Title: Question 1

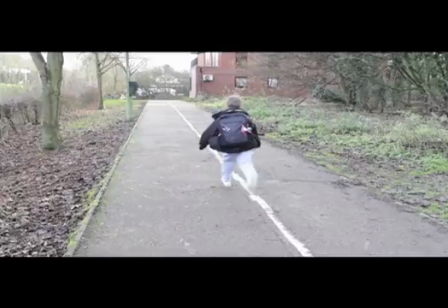0:05 The opening shot of my film is very conventional of the social realism genre. The main film I got my inspiration from for this opening shot is the social realism film Trainspotting.
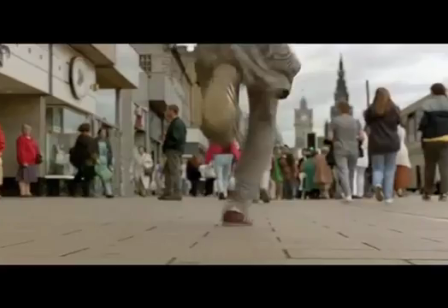0:15 The opening of Trainspotting is very similar to my opening sequence, as the first shot is of the main character running away from something.
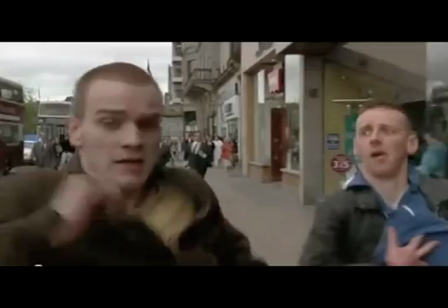0:23 He is running very powerfully and is clearly in trouble.
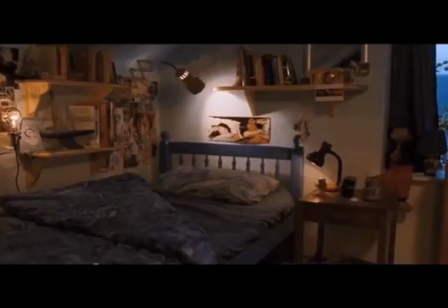0:26 I originally was going to use an establishing shot to begin with, which can again often be found within the social realism films, such as Submarine.
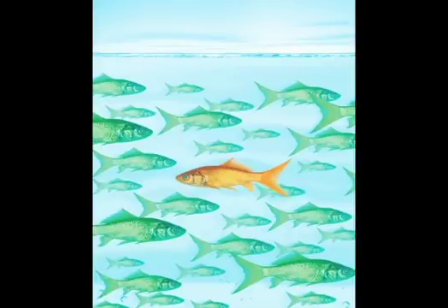0:35 However, I decided to subvert against this convention, as they can be quite slow-paced and tedious,
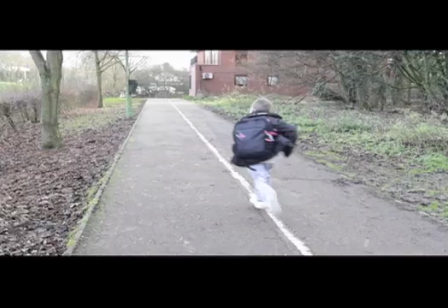0:40 and instead proceed with an opening shot similar to Trainspotting. The most significant reason why I made this decision is I found having the main character running
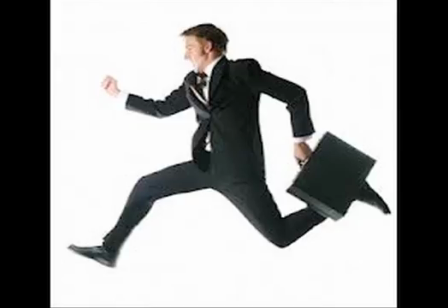0:49 away from something would immediately engage the audience and raise quite a few enigma codes straight away.
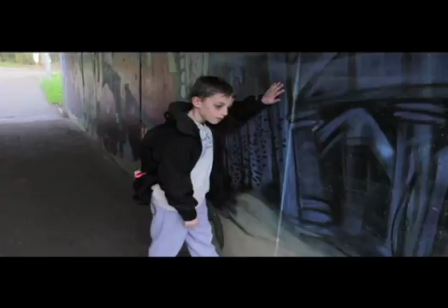0:55 Furthermore, the young boy running away coincides with the rest of the plot of the film. It conforms with the conventions of social realism and home life problems. The title of my film is strongly conventional of the social realism genre.
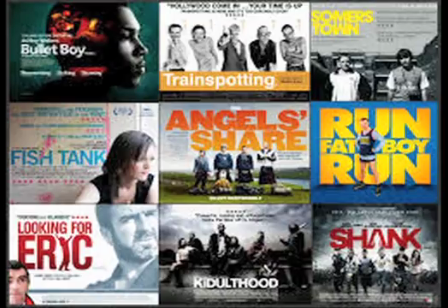1:08 The white text on a black background is a technique commonly found in many social realism films, such as Fish Tank and A Room for Romeo Brass.
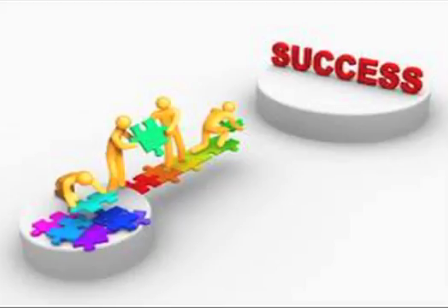1:17 This is a very effective technique as it is conventional of social realism, so it portrays to the audience the genre of the film. In addition, this technique allows the title to stand out,
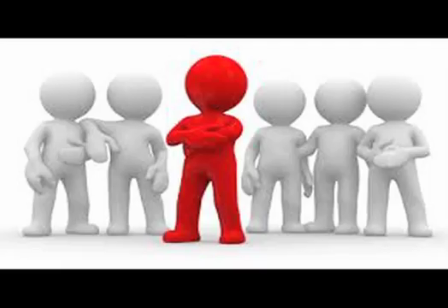1:27 that signifies it is the main title of the film, and additionally grabs the audience's attention.
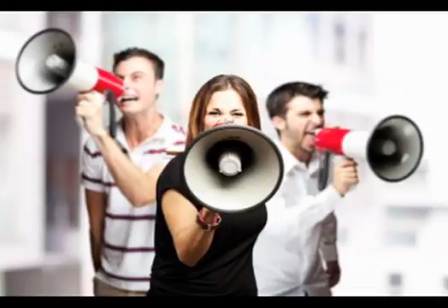1:34 Furthermore, through my audience research, I received the feedback that they would prefer the title to be white.
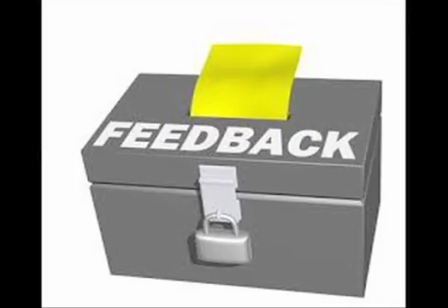1:38 I decided it would be best to listen to them, as they would be the people that would be watching my film. I made the size of the title slightly larger than the other titles within my film, as this is also a conventional technique.
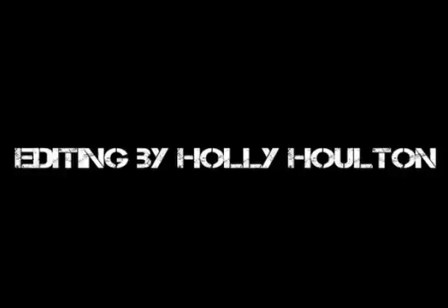1:50 To keep my film looking as professional as possible, I made sure all the titles were in the same font. The font I decided to use portrayed the genre of my film very clearly,
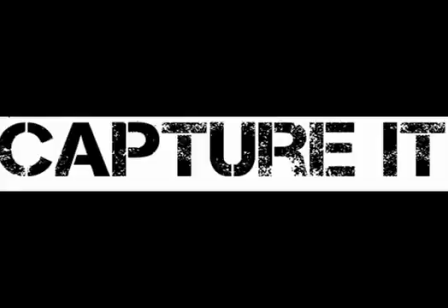2:00 and it had a strong urban feel and also resembled graffiti, which is a convention of the social realism.
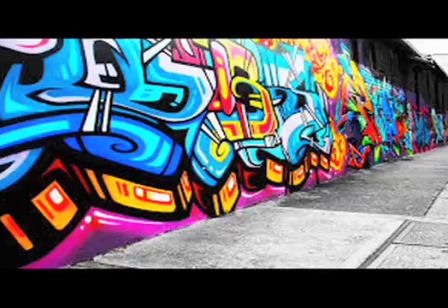2:06 The title was very simplistic, as this is typical in social realism films. I decided on the title of my film being Leo, as it is very simplistic and raises enigma codes for the audience.
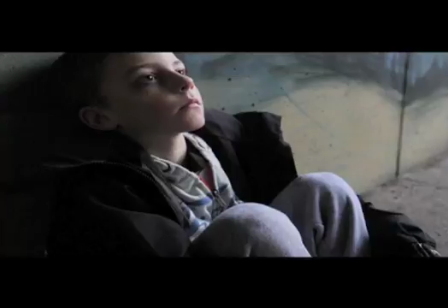2:17 In addition, it is very relevant as the main character's name. Short title names is something I also found very conventional for the social realism genre, as films such as Fish Tank and Trainspotting were both quite short.
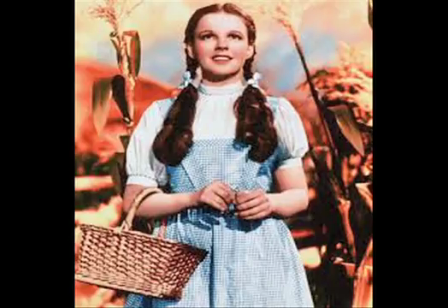2:29 Costume is arguably one of the most important aspects of a film, as it is always the first thing the audience are drawn to and are influenced by.
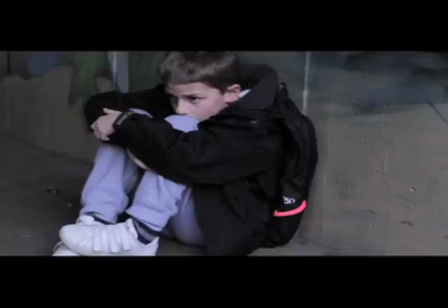2:36 I chose costumes similar to what I'd seen in other films. This entails hooded jumpers and quite dull dark clothing.
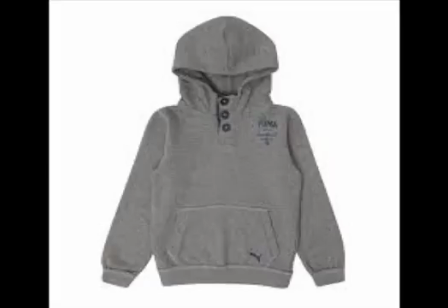2:43 This helps to portray the urban feel of the film and the social realism genre.
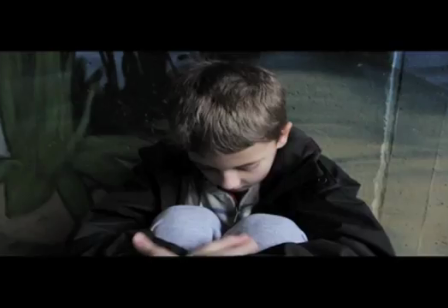2:47 The costume also helps to show the main character's situation, as he isn't particularly well dressed, which could signify to the audience that clothes aren't his first priority and he hasn't got access to anything else.
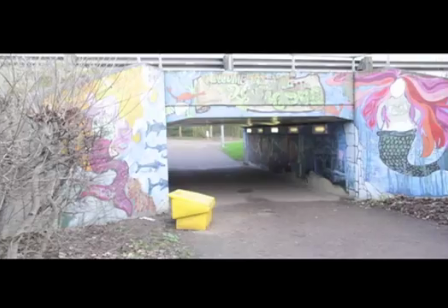3:00 The main location I chose is established clearly using an establishing shot. The graffiti is very conventional of social realism and is additionally quite dark, representing the character's mood and the tone of the film.
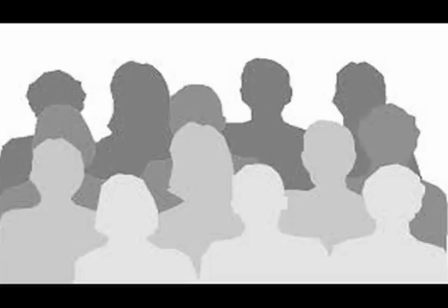3:12 This clear urban location emphasises the genre of my film to the audience and sets the genre clearly for the rest of the film.
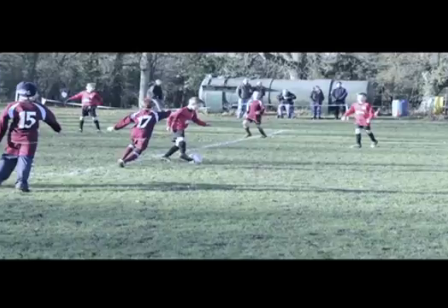3:19 The location is also extremely realistic, therefore increasing the realism of the film, making it more relatable to the audience. My main character is introduced straight away as being in trouble, a theme which is common within social realism films.
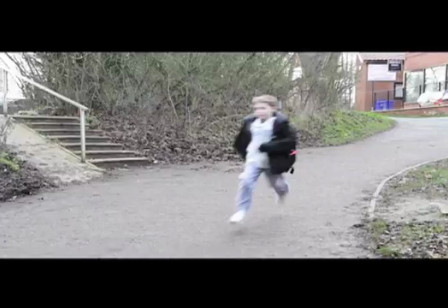3:33 The main character is introduced and is portrayed as being abused. This is shown through the character's black eye and frightened appearance.
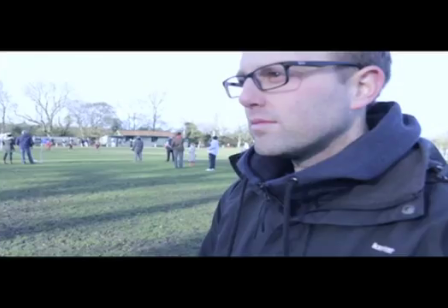3:41 The other character, John, is then introduced through Leo's flashback.
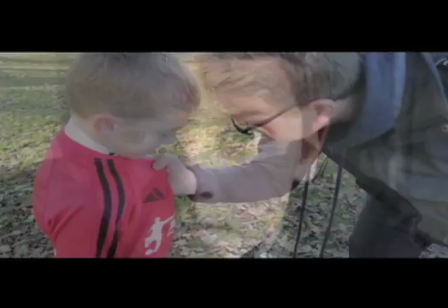3:46 His anger is emphasised straight away during the flashback, as the audio is very aggressive, conveying the pressure John is putting on Leo.
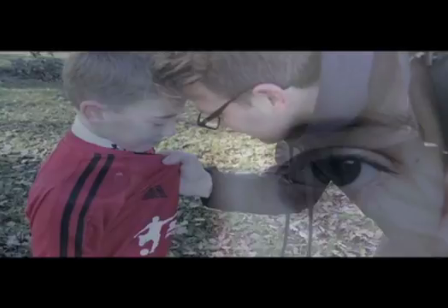3:54 Furthermore, the most powerful shot to convey John's abusive character is where he forcefully grabs Leo's shirt, thus hinting at his abusive ways.
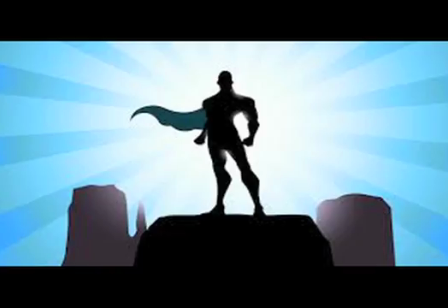4:02 This creates a clear distinction between the protagonist and the antagonist character.
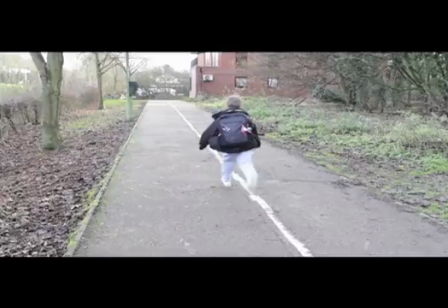4:07 The storyline of my film is clearly portrayed through the opening sequence. Enigma codes are raised immediately through the beginning shots of the boy running.
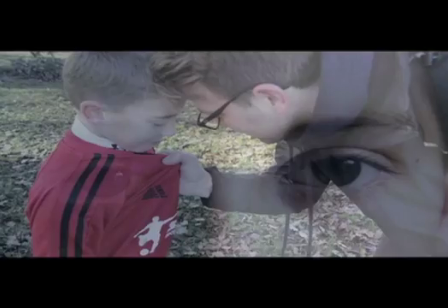4:15 The audience is then shown more characters through the boy's flashback. This flashback shows a clearly abusive relationship the audience will question.
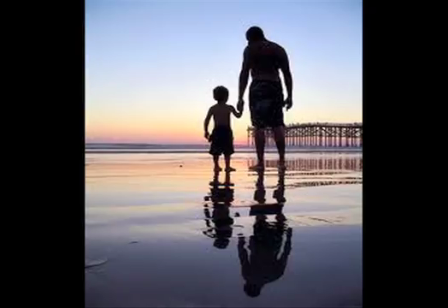4:24 A father-son relationship is assumed, as he seems to be the care of the boy at the football match.
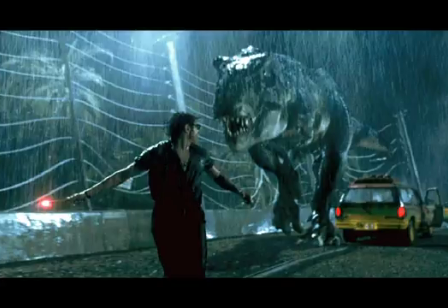4:30 Special effects aren't conventionally found in social realism films, so I decided to not use them.
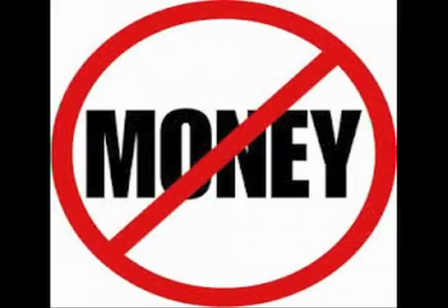4:36 Additionally, as my film is low budget, it'd be difficult to use effective special effects.
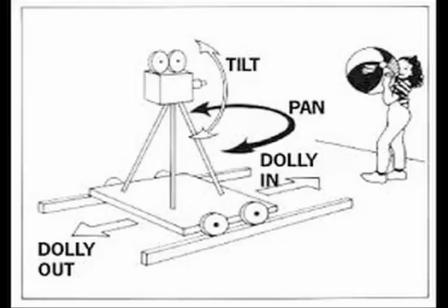4:41 Instead, I used editing and camera work to make my opening sequence more visually interesting for the audience.
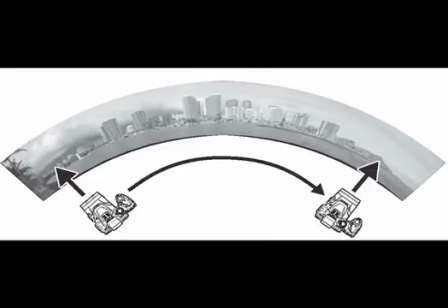4:47 I often used panning shots instead of still ones, as I found they were more effective and interesting for the audience.
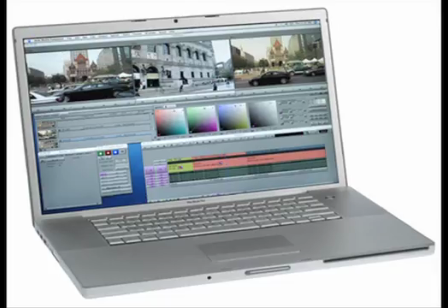4:53 Through editing, I managed to overlay shots which made the two shots appear over one another.
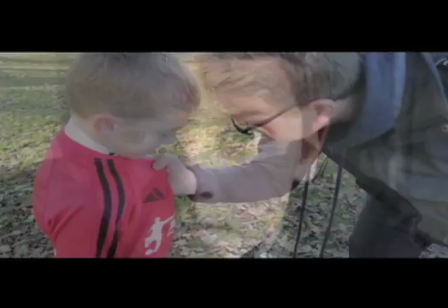4:59 I found this was a very effective technique, as it was quite emotive. Additionally, it made my opening sequence far more visually interesting and conveyed the process of the flashback much more clearly.